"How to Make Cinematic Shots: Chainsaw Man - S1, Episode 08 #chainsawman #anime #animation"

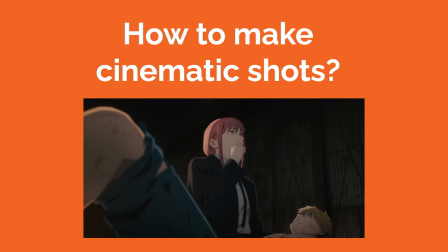0s
How do you make cinematic shots? Episode 8 in Season 1 of the anime series Chainsaw Man showcases many examples of dynamic cinematic shots, so let's try to break them down.
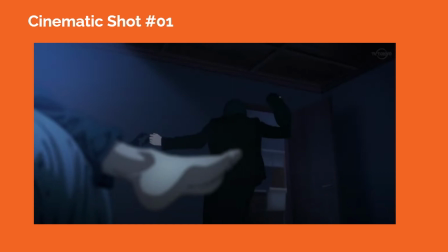8s
In cinematic shot number 1, we see Denji's foot on screen left in the foreground, and he's slightly out of focus. The camera is placed a little below his foot, looking upward so we see some of the ceiling plane. The focus of the shot is on the back of Himeno as she walks towards the door.
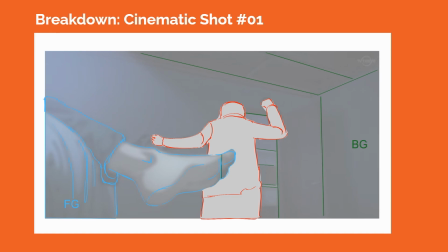22s
So we have a clear foreground with Denji's foot, a midground where Himeno is standing, and a background that can be seen through the doorway.
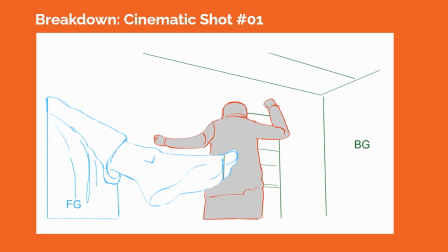29s
The camera lens could be slightly longer than 50 millimeters, allowing us to see some of the environmental context, but not the overall space.
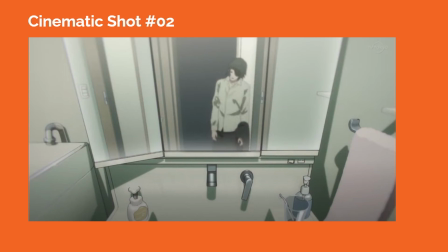35s
In cinematic shot number 2, the camera is placed high above, looking downward into the bathroom. We see Himeno's reflection in the mirror as she leans against the doorway, which is technically outside the current camera frame.
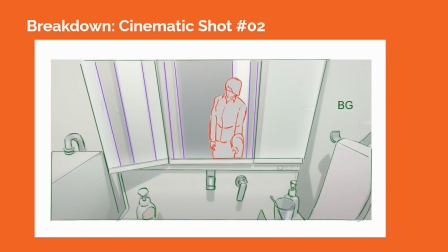45s
The perspective cues of the mirror and bathroom structural elements tell us that there is a 3-point perspective grid within the shot. Himeno is slightly out of focus in the reflection, possibly suggesting her mental state during this story beat.
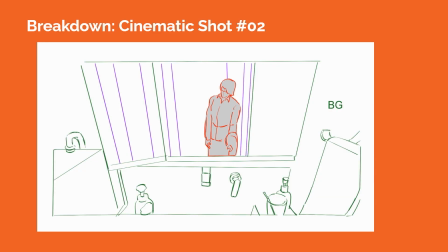56s
Chainsaw Man has used reflection of characters in shots as inventive ways to stage characters within the set space.
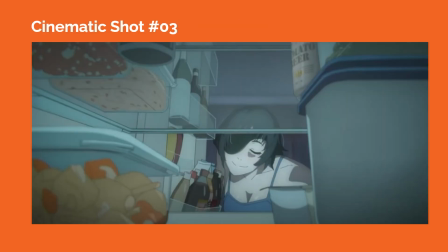62s
In cinematic shot number 3, the camera is placed inside the fridge, shooting outward toward the door as Himeno opens the door. The Tupperware boxes in the foreground act as good foreground elements to frame the composition, giving us perspective cues to see the spatial depth inside the fridge.
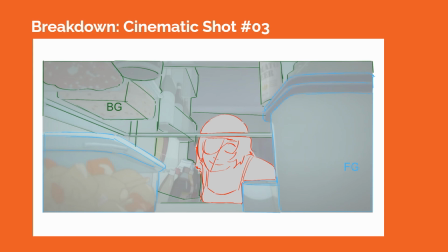75s
And we see that Himeno is approximately in the center of the frame. There's a plate of glass at the top part of the frame that helps us to also see a perspective grid within the shot, directing us toward Himeno's face.
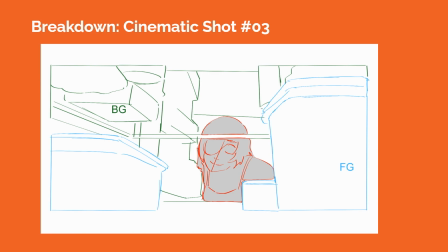85s
There is an overall cool blue tone, suggesting the artificial light inside the fridge.
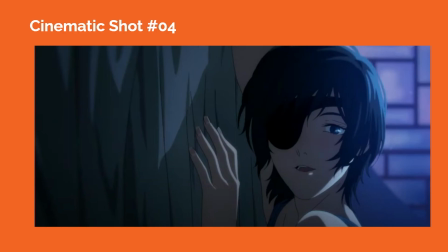89s
In cinematic shot number 4, the camera cuts in closer to Himeno's face as she lays on the bed facing Denji, who is off camera. The grid of the window behind her is slightly out of focus to help create spatial depth. The bed sheets on the far left of the frame is also slightly blurred at the edges.
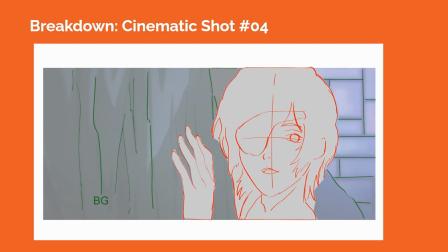104s
The camera is essentially being turned on its side and placed on the mattress to give us a sense of how Himeno looks from Denji's point of view.
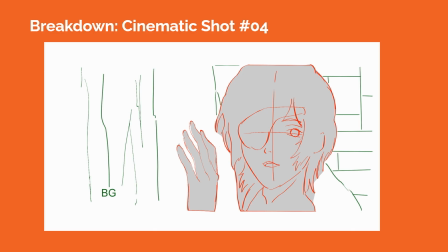110s
It's a very intimate shot that highlights the tension between them in this scene. In cinematic shot number 5, we see the reverse shot on Denji.
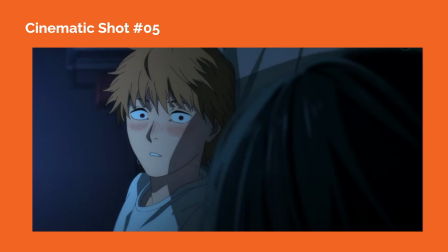116s
The back of Himeno's head is blurred in the foreground, and Denji's face is clearly in focus as the camera captures his reaction to Himeno. Once again, the camera is turned on its side and is being placed near Himeno's head to bring us into a very personal space between Denji and Himeno in the scene.
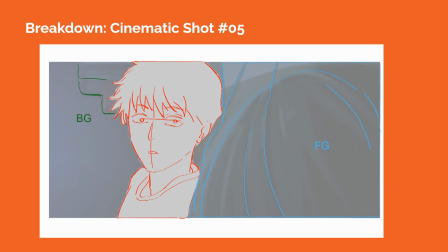131s
The background elements behind Denji are slightly out of focus to create a sense of spatial depth.
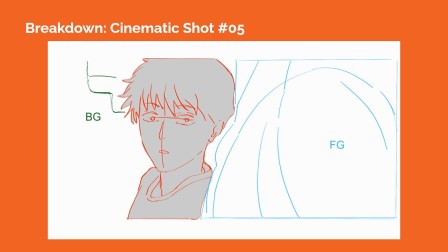135s
Even the edge of the shadow on Denji's face helps us draw our eyes toward his facial expression, especially around his eyes.
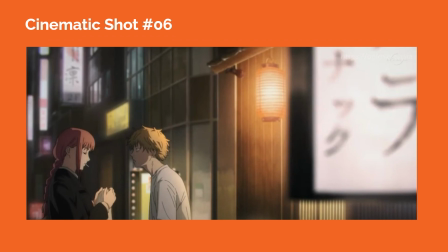141s
In cinematic shot number 6, we see a longer camera lens being used to capture this moment between Makima and Denji out in the street. The sign on screen right is out of focus, acting as a foreground element. We can see that the perspective cues of the buildings in the background are relatively compressed together, suggesting the use of a longer camera lens being used.
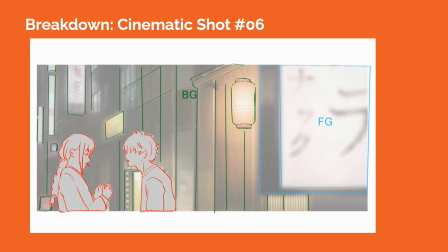159s
Makima and Denji are clearly in focus, and they're the primary subject of the shot, and they're both staged in profile view.
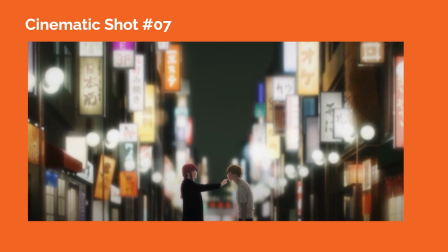166s
In cinematic shot number 7, we cut to a much wider shot where Makima and Denji are near the center of the frame and toward the bottom of the frame. A longer camera lens is likely being used to compress the space between all of these surrounding buildings, which would mean that the camera would physically be placed very far back from Makima and Denji to achieve the shot in a real-world space.
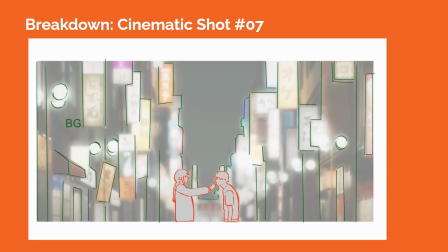183s
The signs and city lights are soft and have a glow around them, which can be created with camera filters with a real-life camera.
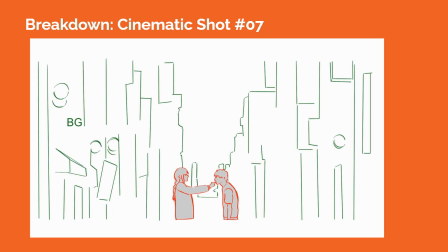188s
Makima and Denji stay in profile view as the perspective cues of the buildings show how far back the space is behind them.
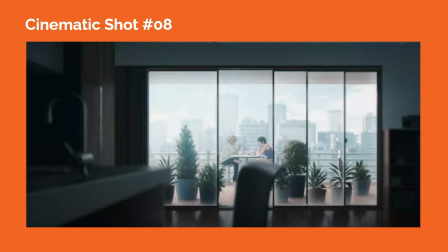194s
In cinematic shot number 8, the camera is inside the apartment, shooting outward and staging Denji and Himeno outside on the patio around a table. The composition of the shot informs us of the environmental context, telling us where we are and raising our curiosity about the conversation happening between Denji and Himeno.
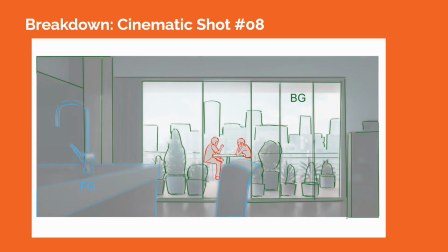209s
One of the window panes is used as a framing element to compose Denji and Himeno in the same visual space.
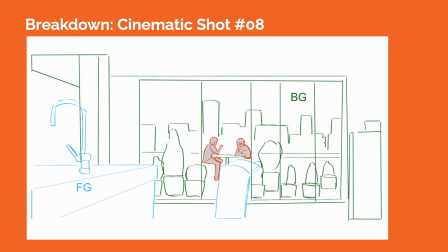214s
Meanwhile, the kitchen elements on screen left are out of focus, acting as foreground elements to give us a sense of spatial depth.
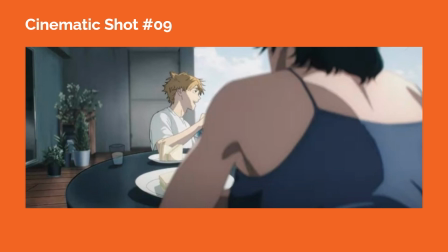220s
In cinematic shot number 9, the camera is technically an over-the-shoulder shot, staged behind Himeno, who is out of focus. The camera focuses on Denji, who appears farther back from the camera lens in the midground.
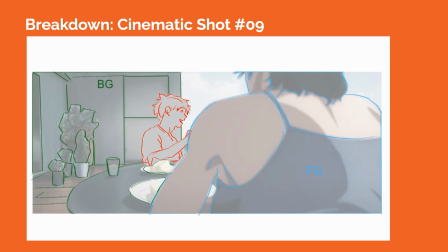230s
Proportionally, Denji is smaller within the frame than Himeno, which may also suggest the power dynamics between the characters within the scene.
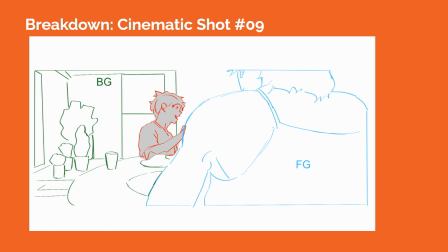236s
We also see background elements behind Denji, suggesting more of the spatial context on the balcony.
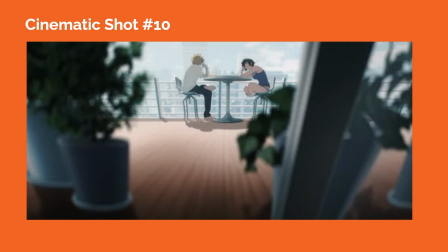241s
In cinematic shot number 10, we see another interesting camera placement where the camera is placed very close to the screen doors, shooting past a row of potted plants and focusing on Denji and Himeno,
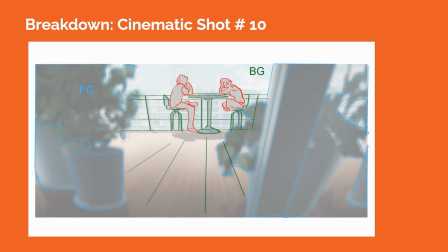250s
who are at the table near the center of the frame. The perspective cues of the screen door and the potted plants tell us that there's a slight 3-point perspective grid within the shot. Also, the tones are darker in the foreground elements compared to the midground and background of the shot, which are in lighter tones.
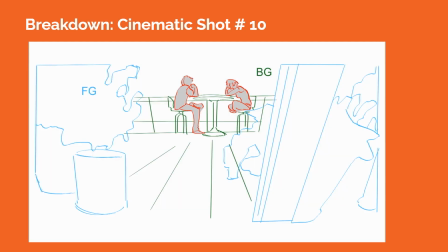264s
This tonal difference can also be useful in creating a cinematic look.
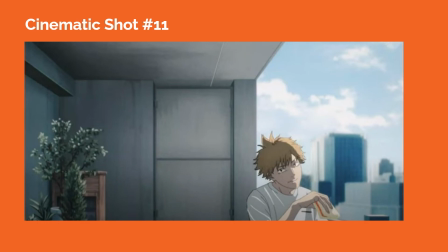267s
In cinematic shot number 11, the camera is placed left of Himeno, who is off screen, and frames Denji as the focus of the shot, but he's located toward the lower screen right of the frame. We see more of the balcony and patio space on screen left, and also slightly blurred building elements in the background on screen right.
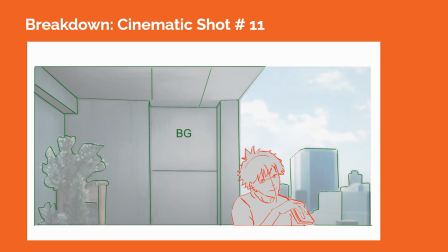281s
The framing of the shot helps keep Denji smaller proportionally within the camera frame,
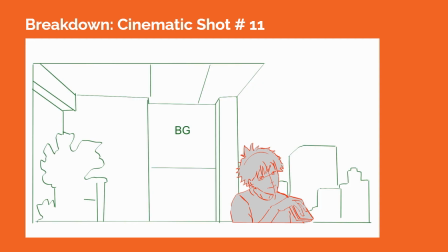286s
which may suggest how Himeno sees him, or his less dominant presence in the scene compared to her.
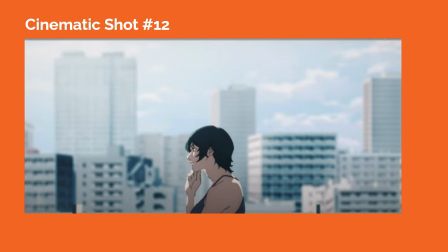291s
In cinematic shot number 12, we cut back to Himeno, who is now in a side profile view looking toward screen left toward Denji, who is off camera. Interestingly enough, she's also proportionally smaller in this composition with the city backdrop blurred behind her.
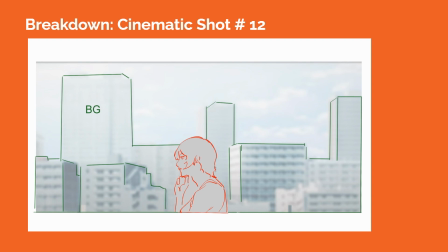303s
This could suggest how Himeno feels in the larger state of the world as she converses with Denji.
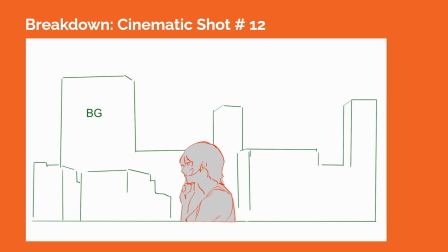307s
Seeing her in side profile with possibly a longer camera lens creates a different angle to the dialogue scene between the characters.
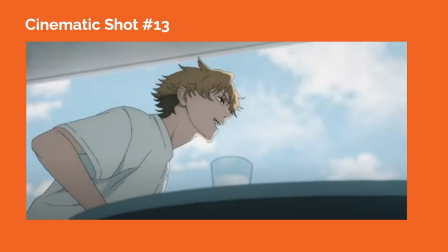314s
In cinematic shot number 13, the camera moves in closer and is placed a little under the table, pointed upward to Denji as he leans forward on the table. Now, Denji appears more dynamic and forceful in this upshot than compared to previous shots.
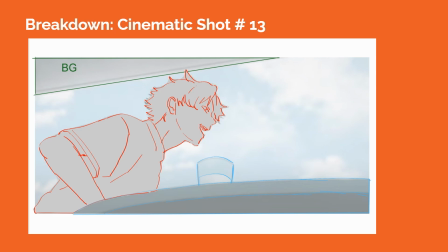327s
The strong diagonal of the ceiling cuts across the top of the frame, helping to frame Denji within the shot.
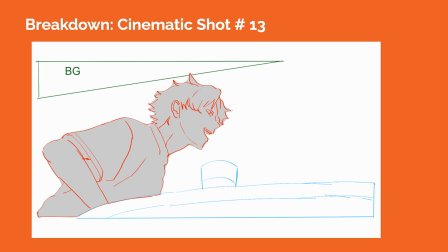332s
The edge of the table and the glass in the foreground are slightly out of focus to create a sense of spatial depth.
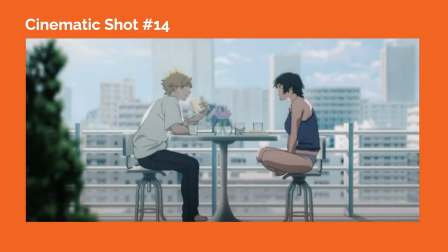337s
In cinematic shot number 14, we return to see Denji and Himeno in the same shot, where both of them are facing each other in a side profile view. There's a plant on screen left that is blurred, acting as a foreground element, and the city backdrop is slightly out of focus behind Denji and Himeno.
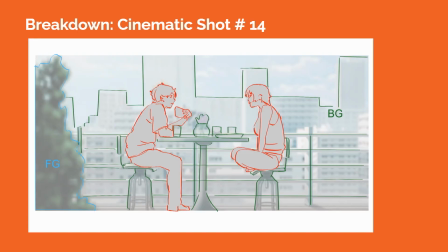351s
Both characters are posed casually, conveying the sense of familiarity between them. We're seeing both of them in relatively the same proportion, size-wise, within the frame, giving them equal visual weight within the composition.
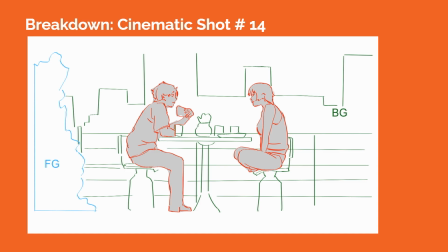362s
There's some edge light on the back of Denji and Himeno, caused by sunlight, and this also helps to separate them from the background.
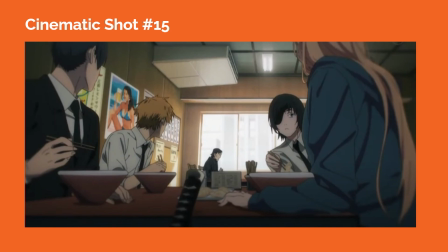369s
In cinematic shot number 15, the team eats a meal inside a restaurant, and the camera is placed close to the level of the table. The focus of the shot is on the lonely character near the center of the frame, but who is placed further back in Z space from our team of characters, who are more in the foreground and midground.
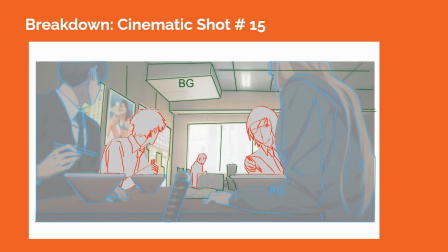383s
Power and Aki are slightly blurred out of focus in the foreground. The staging of the camera places us among the team and cues us into their curiosity about the character who is eating alone at another table.
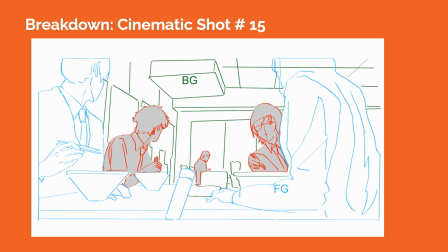393s
The grid pattern formed by the ceiling plane acts as a useful perspective grid within the composition.
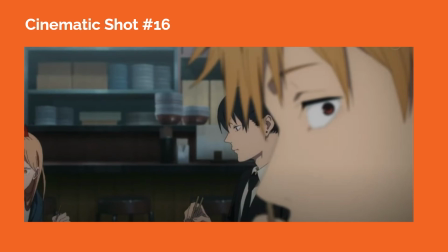398s
In cinematic shot number 16, part of Denji's face is placed in the foreground, acting as a blurred out foreground element. Interestingly enough, we can still see that his eye is turned to look off-screen, looking toward the man eating at the table off-screen. Meanwhile, Aki in profile view is placed behind Denji, and we see part of Power's face on the screen left.
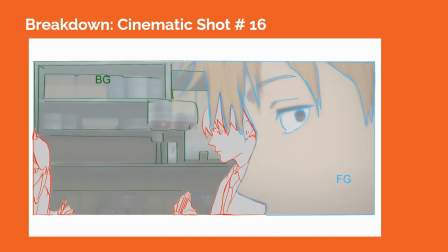417s
We get a sense of the arrangement of the characters around the table. We're likely seeing a longer camera lens being used here.
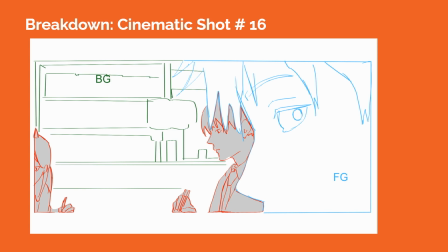423s
Using part of a character's face as a foreground element is an interesting way to create spatial depth, while also conveying a story point, as seen in Denji's eye direction.
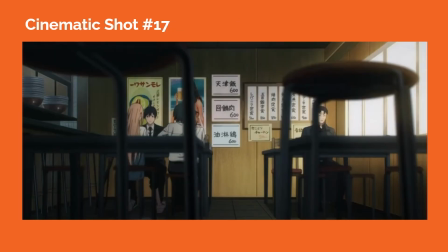431s
In cinematic shot number 17, the camera shows us more of the restaurant space, and uses nearby tables and stools as foreground elements. These elements also frame the team and the lone man in different visual space within the frame.
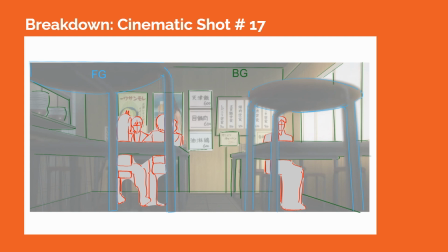443s
This context shot helps us see the overall environment, which is one effective way to help us understand the physical space before some action and movement occur on set.
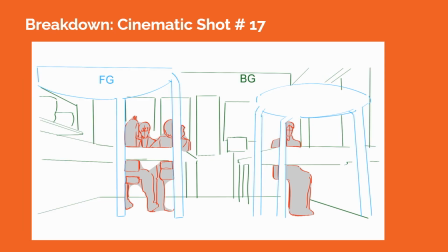450s
The perspective cues of the windows on screen right and the kitchen counter on screen left also suggest the spatial depth in the composition, along with the tiles on the ground plane.
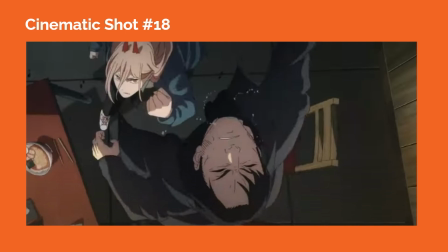459s
In cinematic shot number 18, the camera captures a dynamic moment where Power punches the lone man. The camera is placed high above them, looking down toward them, capturing the man's facial expression as a way to help sell the action of Power hitting him.
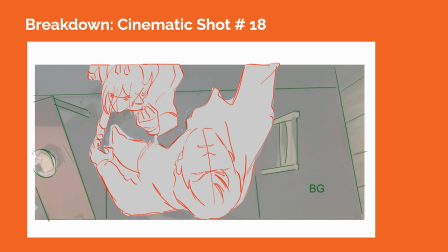470s
We see the ground plane under them, and we also see perspective cues from the wall planks on screen right, helping us to see the three-point perspective grid within the shot.
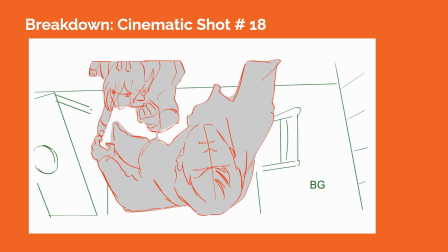478s
We also see Power's facial expression during her movement, telling us how she feels about the moment. In cinematic shot number 19, Power faces off against another antagonist devil.
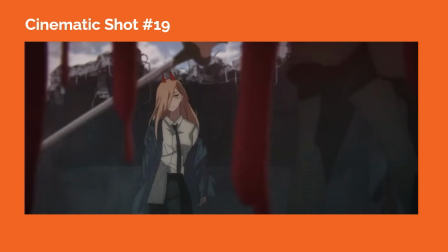486s
Blood drips over the camera frame, slightly out of focus, acting as a foreground element.